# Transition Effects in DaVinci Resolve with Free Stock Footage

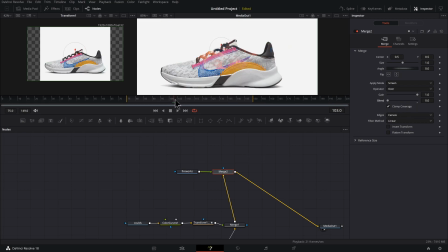So I'm going to set to zero and let's find okay so right about here we'll hit our keyframe move forwards a bit about here set this blend up and then we want it to fade out okay so our clips are
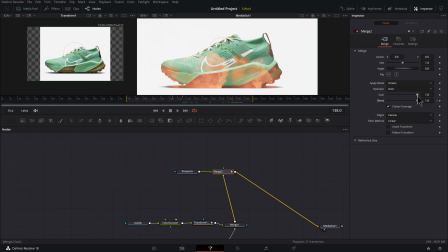just ending here so we want it to blend back to zero and i want to do the same thing with the cloud because i don't want it to just end abruptly like that let's grab this merge for our clouds all right right about here we'll turn our blend down go forwards
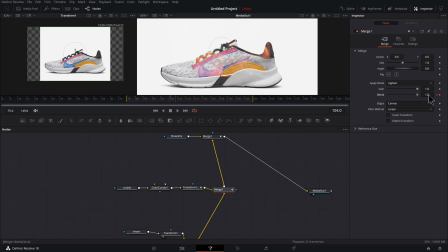a few frames bring it up to a hundred to the end where we don't see it anymore about there down all right and if we look closely we could see some of the fireworks going outside of the image but that's
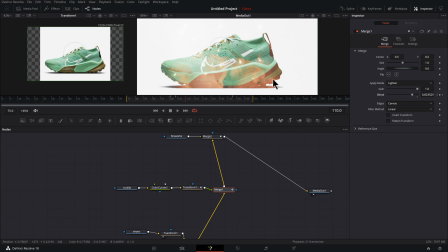fine we also we could see that if we were working on a dark background these apply modes wouldn't work as well but because we're working on a white background this works really well another thing we could have done is mask these shoes out but this is just a quick way to add some spice to a very
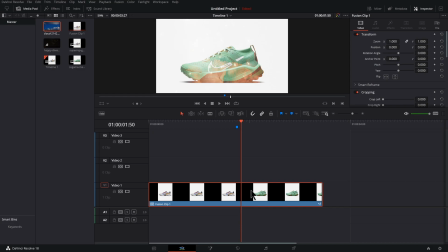simple transition let's jump back here into the edit tab okay so we've gone from the most boring basic transition into the world to
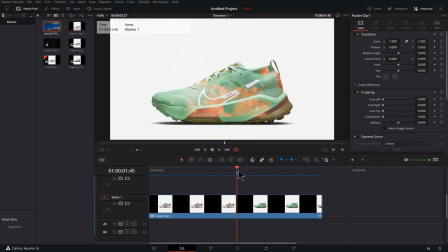something decent i actually like that the transition effect happens pretty fast like that if you want you change the timing if you right click on this fusion clip you
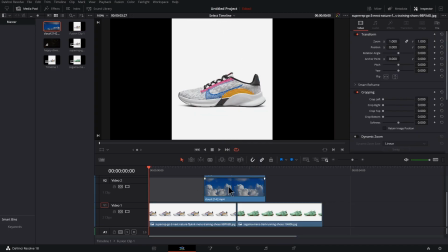can go to open in timeline and now you've got your original timeline
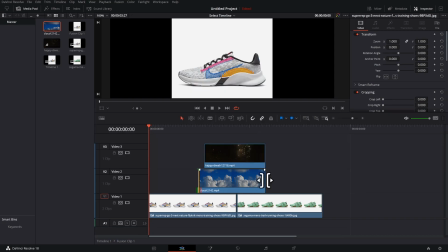back you can make these longer or adjust the duration and the timing of your shoe footage and when you're good there you can double click on timeline one to
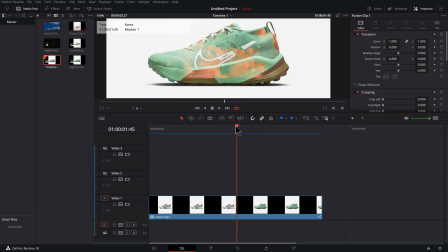get back to this place and don't forget to add a sound effect right here to make it really pop